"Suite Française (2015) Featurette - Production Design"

Authenticity is something that we look to achieve.
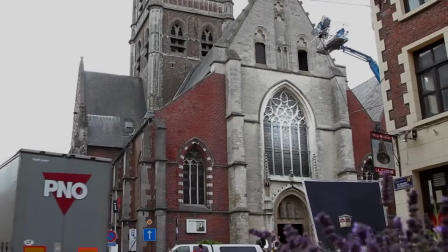[0:52]
I mean, it definitely stems from Saul's background, perhaps as a documentary maker,
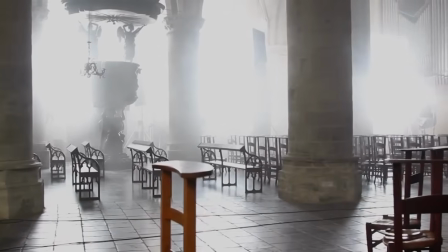[0:57]
and the way he prefers to shoot and the team around him. We needed somewhere that was going to serve the book and the story.
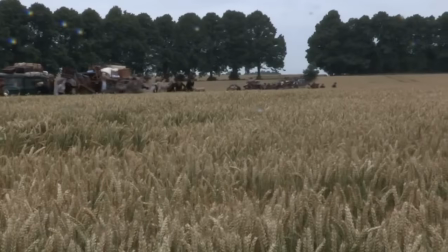[1:08] One! Which will be explosion one. One!
And also made sense. I mean, it's an expensive film to make. You know, there is these big action set pieces.
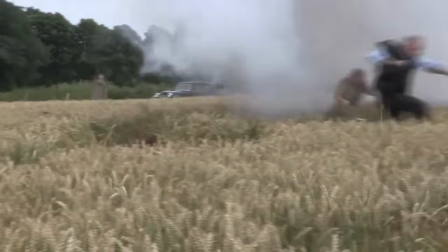[1:21] Call out two.
Quite large scale within it.
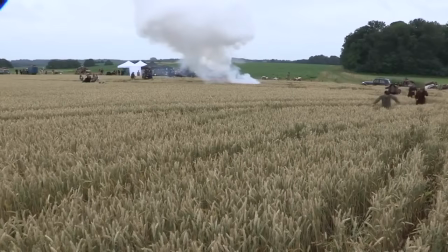[1:26] I then called out three.
Belgium was actually a very convenient place. We had a lot of French crew as well. It's very easy for the Brits to get to.
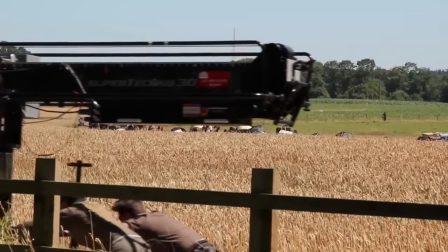[1:36]
We chose to go for a full location shoot rather than go onto stages and build full sets. It does put strain on a production, but then I think, you know, we had a very exacting crew. We did insist that we went to France to shoot the town and find a French town, and we've just found this extraordinary French town just over the border from Belgium. We are in Marville.
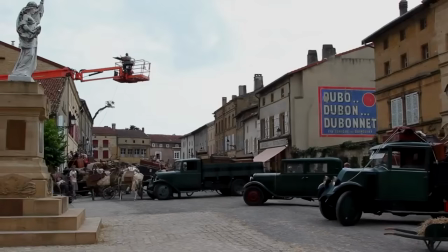[2:00]
What's amazing about this town is that it was a very substantial town in the 17th and 18th century, and it's just gone downhill.
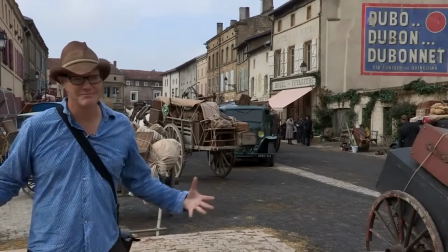[2:09]
So most of the plazas in towns of this size have shops and banks and stuff like that,
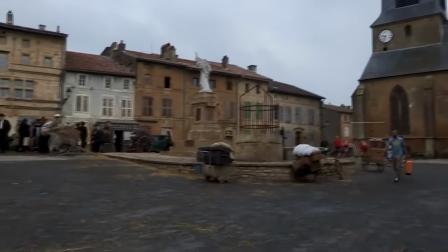[2:17]
and this place was pretty intact. When we first walked into it, it felt like a film set.
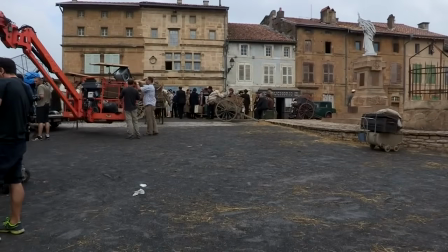[2:22]
What you'll see in the final film has got very limited CGI in it, so pretty much everything there is what actually exists, or some of our modification from Michael Carlin's team. It's a kind of crumbling, beautiful, atmospheric, almost Western town.
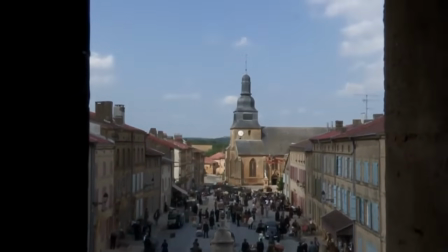[2:39]
You know, there's one road in and one road out with an enormous church in the middle, and I think that gave us so much more scope.
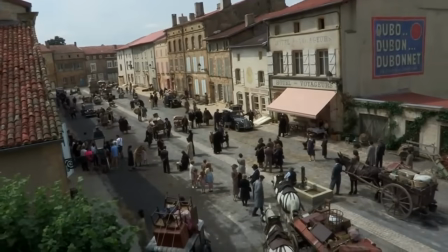[2:47]
We could take up the whole town. So Michael Carlin, the production designer, was able to change quite a few things in the town, but the basic structure was there.
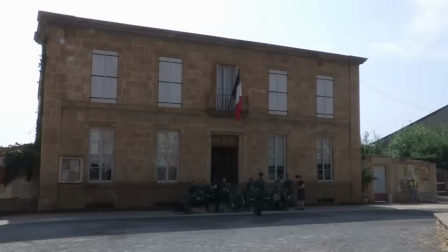[2:56]
We needed to create our own shops and our own Hotel de Ville that we can see here, and the wells and the fountains and things.
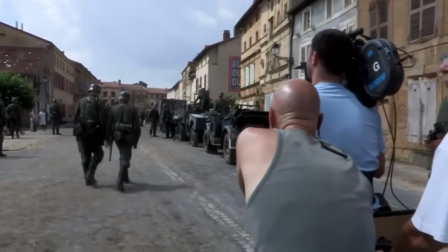[3:05] Background action! And action!
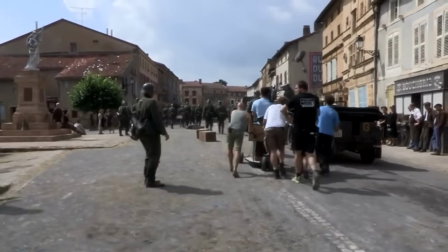[3:10]
And we were able to shoot 360 in this place, rather than you get sometimes in period films, you don't have enough money, you can only film that corner.
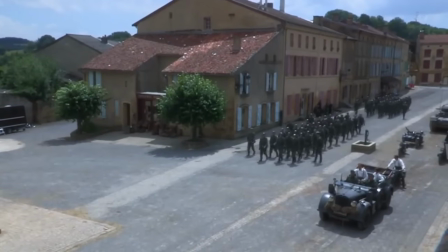[3:18]
With this one, we could use our resources properly and see the whole place at all times. And that makes a massive difference. We ended up leaving quite a lot of the work that we did in Marville is still there now.
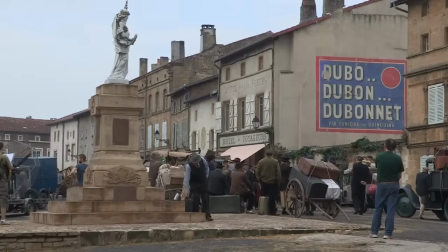[3:29]
So they wanted to keep some of the murals.
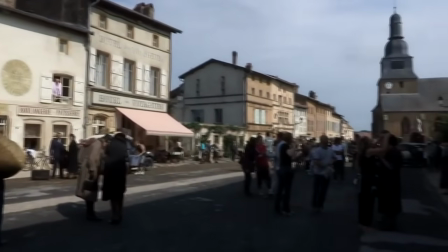[3:31]
They've actually chosen themselves not to put back some of the lampposts that were in the main town square and to keep it as it was. So it's nice to think that we've had a kind of positive impact on the environment.
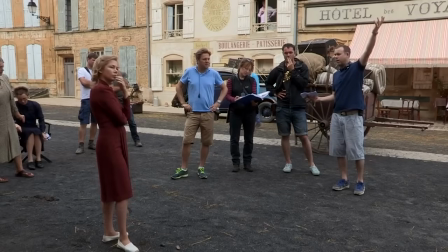[3:42]
We've got a crane here which is going to release, 1,000 leaflets across the whole scene.
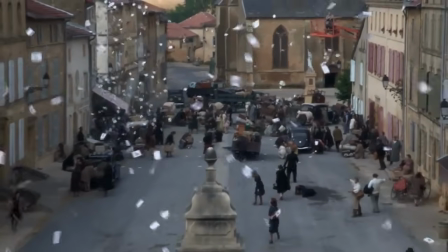[3:49]
And then everybody, I think, needs to be in that moment. We have to make sure that everybody has got enough things to be doing,
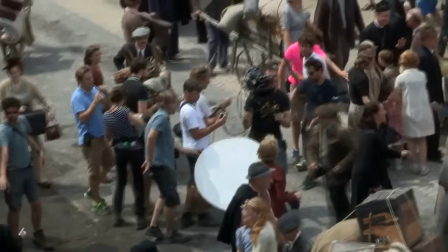[3:57]
is in the action beyond the specific actions for the whole of that period.
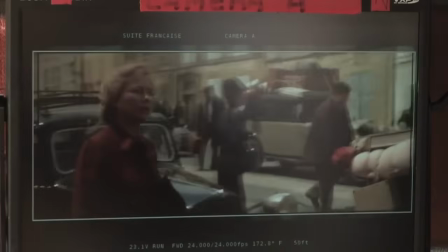[4:02]
Because the way that the camera's going to move is going to be two cameras, but the main camera is going to be following
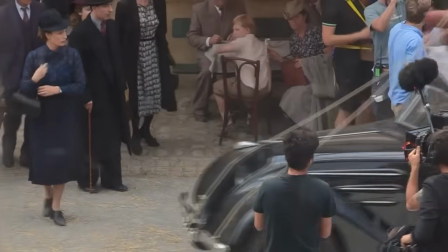[4:10]
action that will have other people inevitably featured or in the background at any given moment.
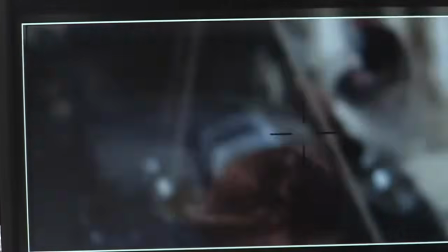The obvious way to shoot this film would have been to build a house, which was probably about a month of shooting time in the end,
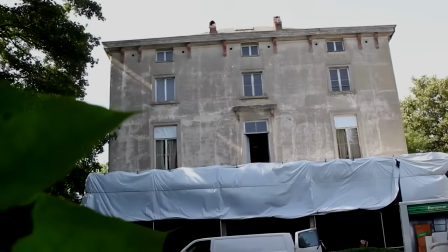[4:33]
and then you've got absolute control over sound and dressing and lighting conditions.
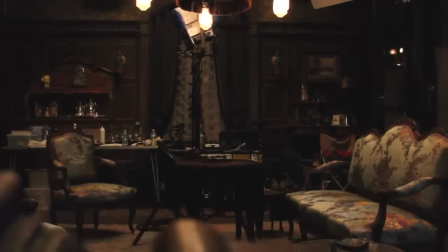[4:38]
But we wanted to have the actors feeling like they were living in a house. We wanted to feel the claustrophobia and the imposing nature of the building.
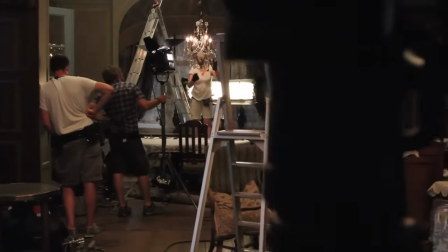[4:47]
It's always difficult, I think, when you go into a house for 3 weeks. You can go a bit kind of stir crazy.